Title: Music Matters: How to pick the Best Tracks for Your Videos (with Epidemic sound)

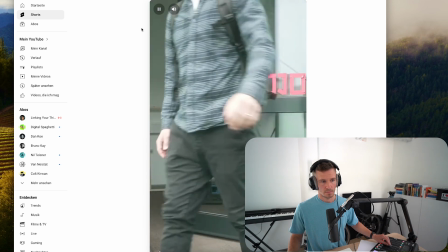I hate being down here. Where are we going anyway?
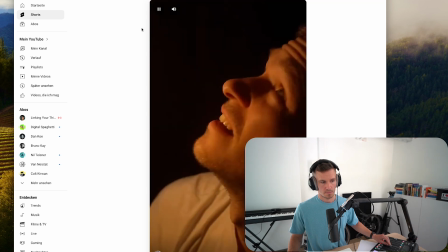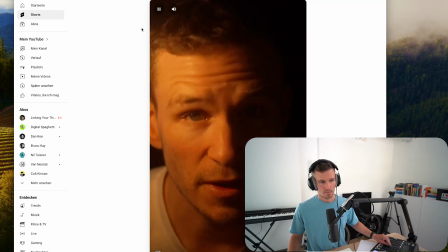There is a reason why I'm making this video in exactly the way I'm making it.
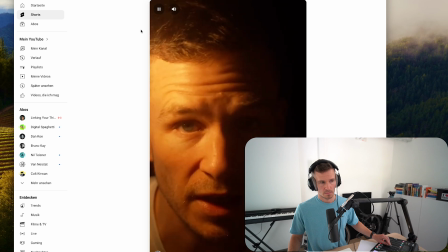Because I love the way how quickly a video can drag you into a story, how quickly you can transport somebody into another world. And the space I'm sitting in right now is a space where I want to practice that with people who also want to tell their own story,
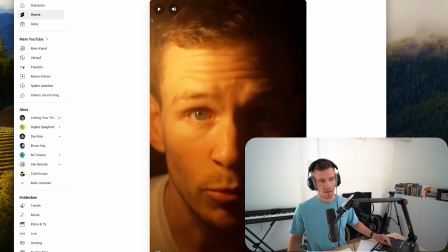who want to find a way to make it visually interesting.
And so again, here the music is trying to convey that message of loneliness, somebody being down there in a backpack.
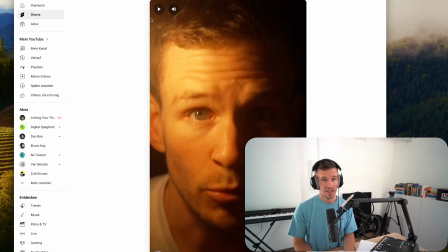And the idea for the video was more or less, it was born by, I actually don't know how it came to me, but I had the idea of producing something in a very tiny space,
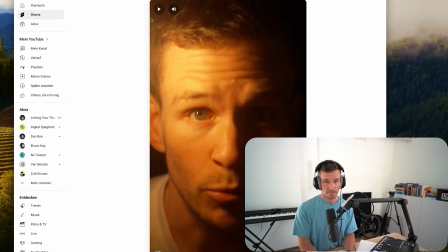or at least give it a feeling of a very tiny space. And this is the effect. And this is how I picked the music for it. And look, if you've watched until here, you know that my channel isn't big.
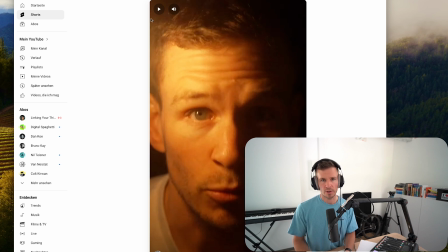I'm not a big YouTuber. I'm not really big in the YouTube game, and I'm aware of that. But I like to make things, and I like to make them in a way so they feel right. At least they feel right to me.
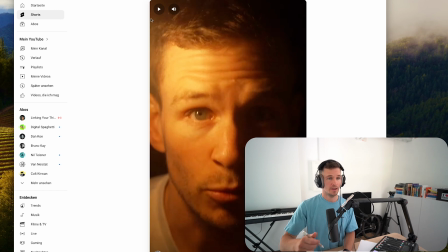And if you've watched until here, please let me know if what I'm trying to convey is actually coming across. And if you have the feeling that the things that I'm making actually do that, actually fulfill that job.
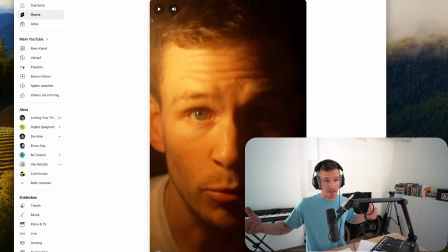Because quite frankly, I mean, I'm talking about it and I made it and I think it does. Please do let me know if that actually does.
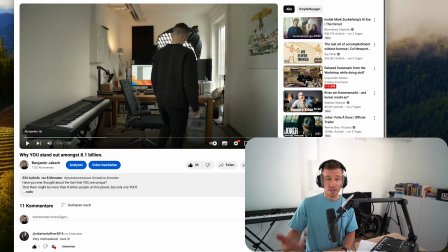And what most of the stuff that I do does is sometimes a bit on the sentimental side. I love more sentimental tracks simply because the emotion is most of the times more fitting to my own state.
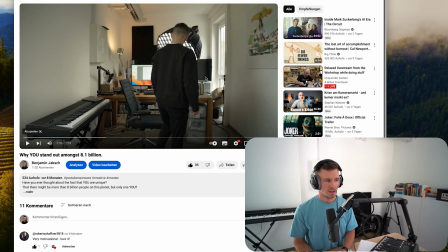And it's the same with the video that you might have seen or not.
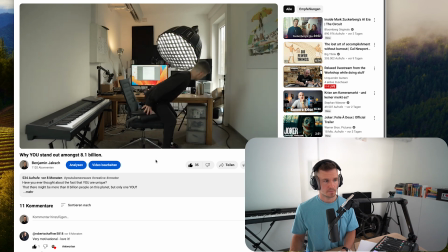It's 8 months old. And I want to mention one thing here.
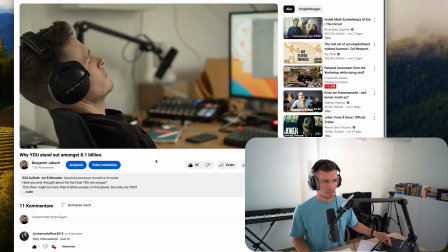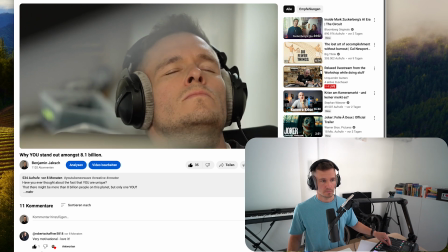Have you ever thought about the facts that you are indeed unique?
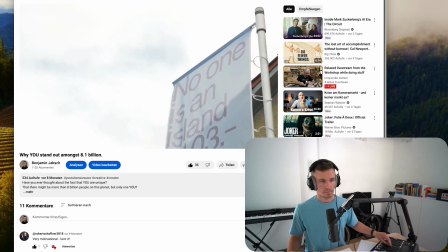That there might be more than 8 billion people on this planet, but there's...
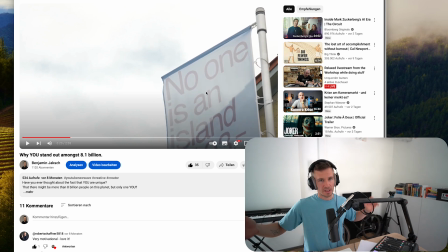So far, I'm interrupting here. Sorry, if you wanted to watch, please do. The thing that I like to play with, and I don't know if you do too, is to begin with silence and then add music.
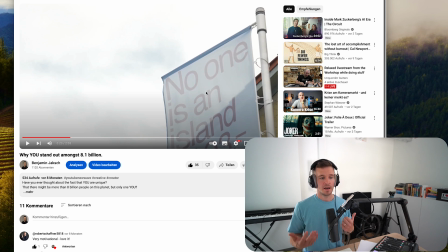This is a theme that I just like, because the silence in itself creates tension. The silence in itself kind of frames the video. And then when the music kicks in, it gets a new direction and it gets speed and it gets a pace.
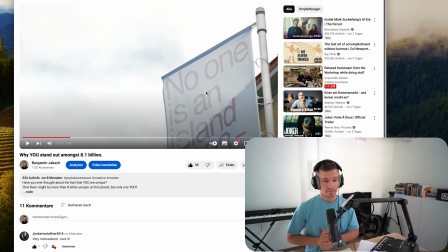And this is why the majority of the videos that I make have that character, and I'm trying to do it that way. Now, this is all I wanted to say in this video. This is how I pick music. This is how I make music. And I do hope that you could take away some of the stuff that I do and you can then implement it into your own workflow. I think that this is one of the most important steps to do when creating your own videos. Of course, if you want people to see and watch your videos, you have to take care of thumbnail and title and all that stuff.